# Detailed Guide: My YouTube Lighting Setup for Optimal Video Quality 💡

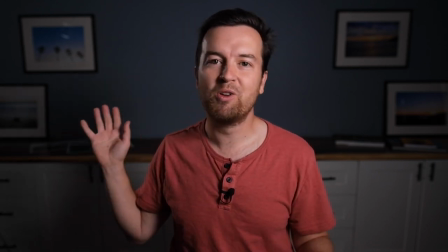I'm okay with that. It's a little bit you could you would barely notice it if I didn't point it out.
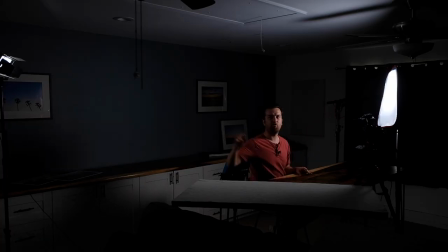So now I have my key light set up. I have my backlight set up or my hair light. Next I'm going to add an ambient light that's going to bounce up against the wall behind me.
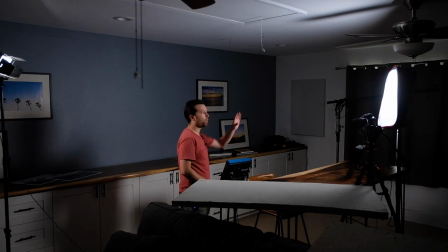So here's this light. It's another one by one LED panel.
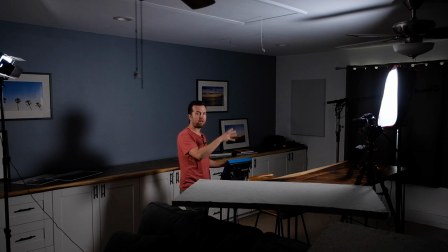I don't have any diffusion on it right now because partially that filter that goes over it is kind of big and I need to block it with my body in the main shot.
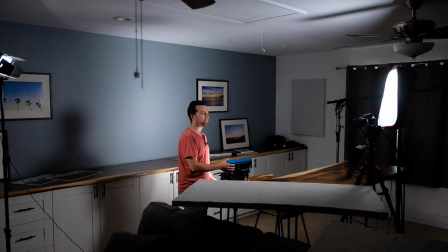So what I can do is add this right here.
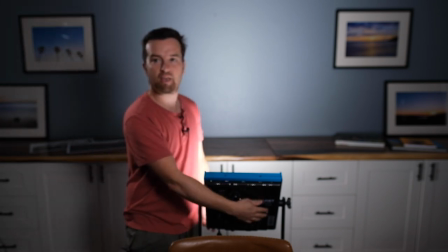So if I turn it on you can automatically see what it looks like in the main video shining behind me and I'm probably gonna have it dimmed quite a bit.
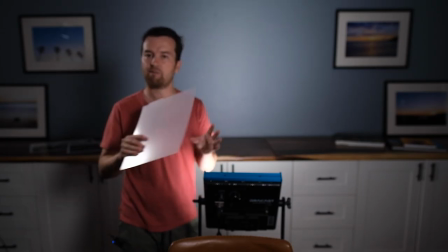Another thing I can do though, I do have a little bit of diffusion right here and I want to show you what this looks like.
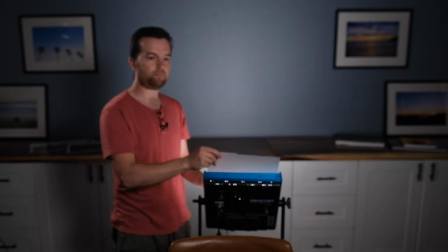If I put this in, pay attention to the background.
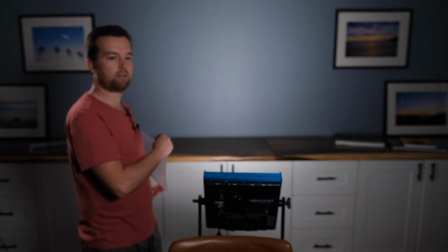See how it sort of softens it? Off, on, off, on.
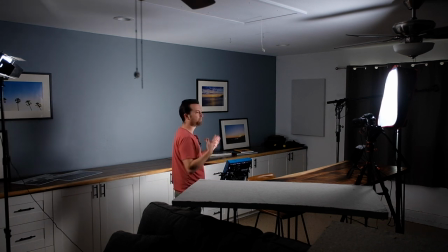It's cutting down the light a little bit, but it's also just spreading it out and making it a little bit softer.
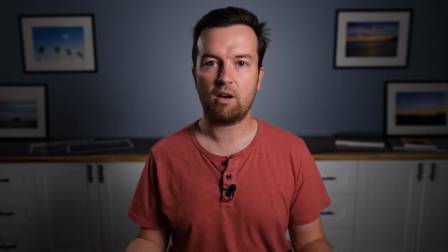Now you can see it with me sitting here with it on and with it off. What do you like?
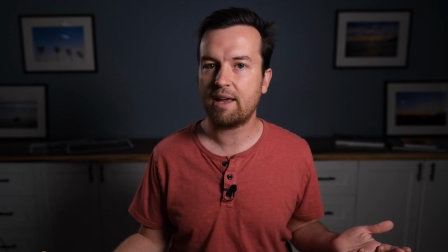Do you like it with it off like right now or with it on?
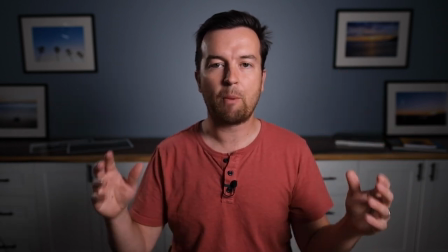To me, I like how it sort of creates sort of like a Spotlight in the background where I'm in the center of it So it creates this sort of natural
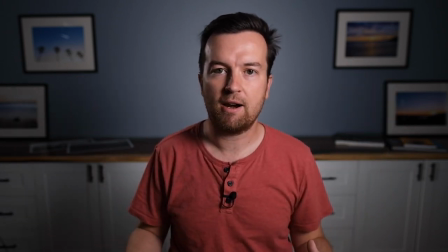vignette around the frame of the video with me in the center And I think that sort of style is something that I have gone for in my YouTube videos in my course videos And for me, it's what I prefer Now it's dimmed down pretty low.
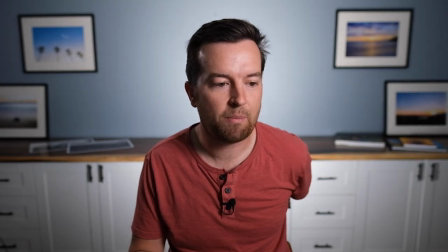So let me dim it up all the way
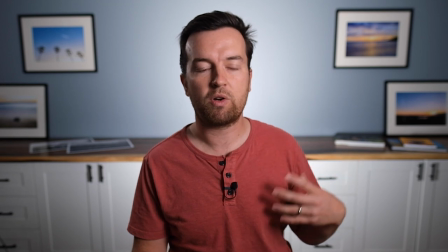So that's that's pretty darn bright and it gets to a point where the background is competing with me in the foreground for what's exposed properly.
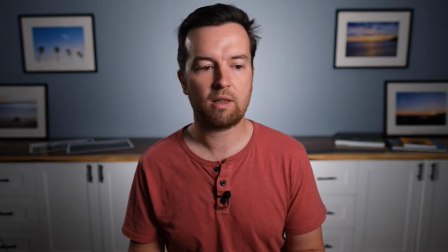So I think there's sort of a happy medium with me somewhere like that that I think looks pretty darn good.
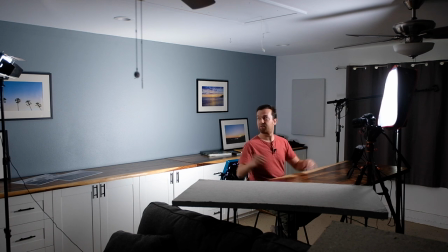So now I have my key light. I've got my rim light or my hair light right here. And then also the back ambient light up there. And then also my back ambient light shining on the background. Now another light that might be common is what's called the fill light. And that would be a light that's coming from this side of the frame, so opposite the key light. And it would just be filling in some of these shadows that you see right here. Now you can do that with a light itself. You can also do it with a reflector if you don't have another light.
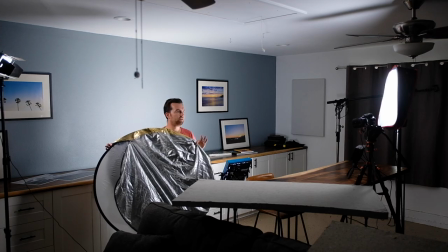So let me get a reflector and show you what that looks like. So this is a great little reflector here.
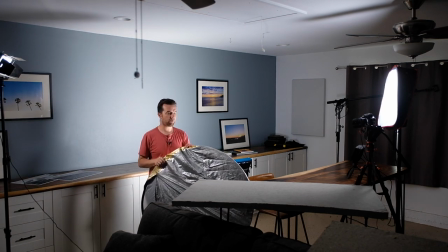It has a cover that has a silver and a gold side.
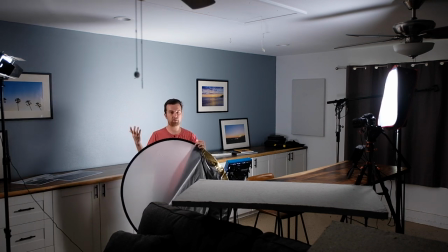You could also take it out and use just the white which is a good filter or it can reflect light as well
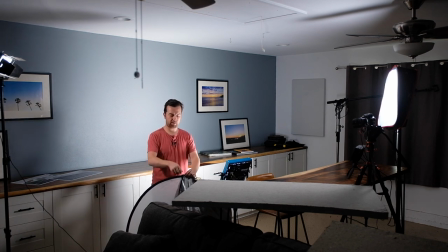The gold side will give a little bit of warmth to the light that's reflecting on it And so that might be what you're going for sometimes it's a little too warm in my opinion,
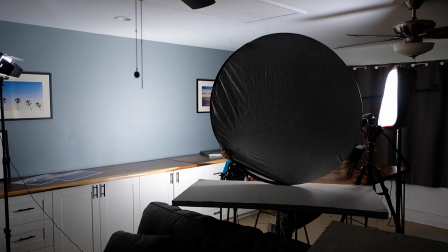but let's try it out So I'm just gonna hold it like this so you can kind of see what it looks like and I'm looking at the monitor So this is with it on
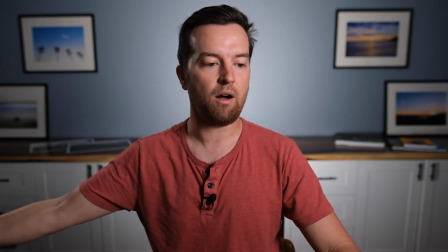off
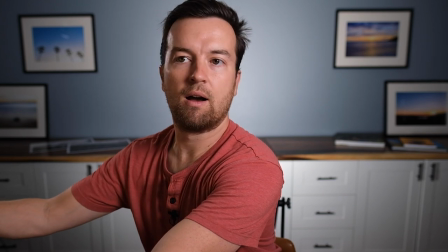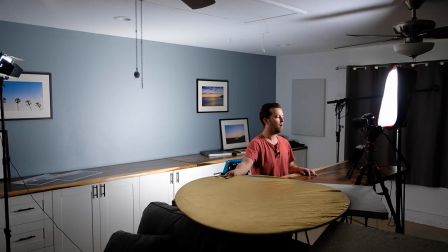on, off.
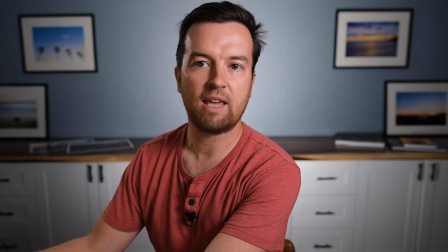So you can see that with it on, it does definitely add a little bit of light to the right side of my face.
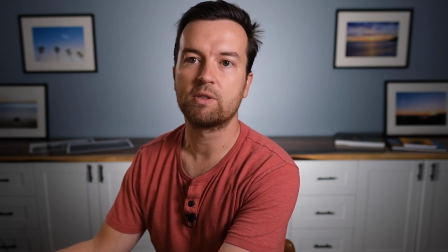Now let me switch it from the gold side to silver.
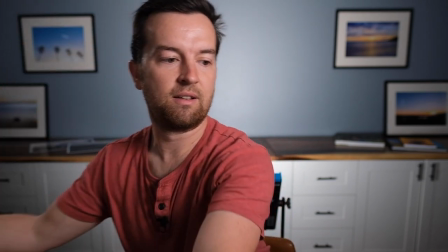So this is gold, and this is silver.
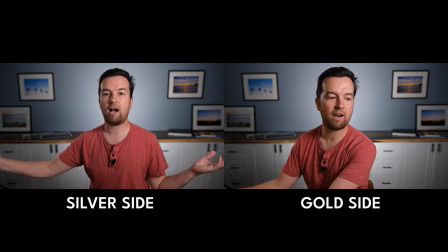So the silver is definitely a bit of a cooler light. I actually like the warmth being added just a little bit. So what I'm going to do is just figure out how to jimmy-rig this to set up right here.
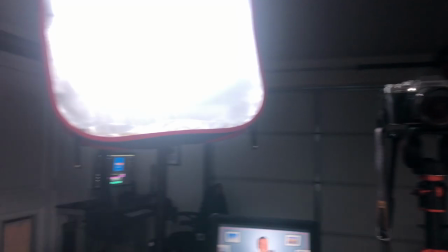And I think that's going to finalize my setup. So here you can see the setup that I have.
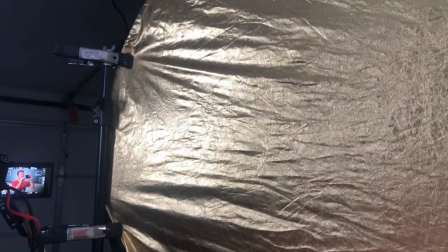So I just attached this to a light stand with a couple clips.
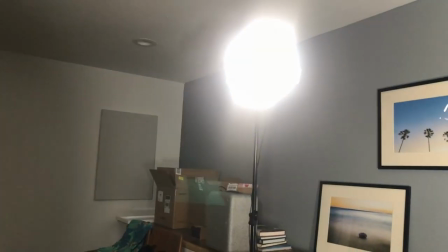There's my backlight.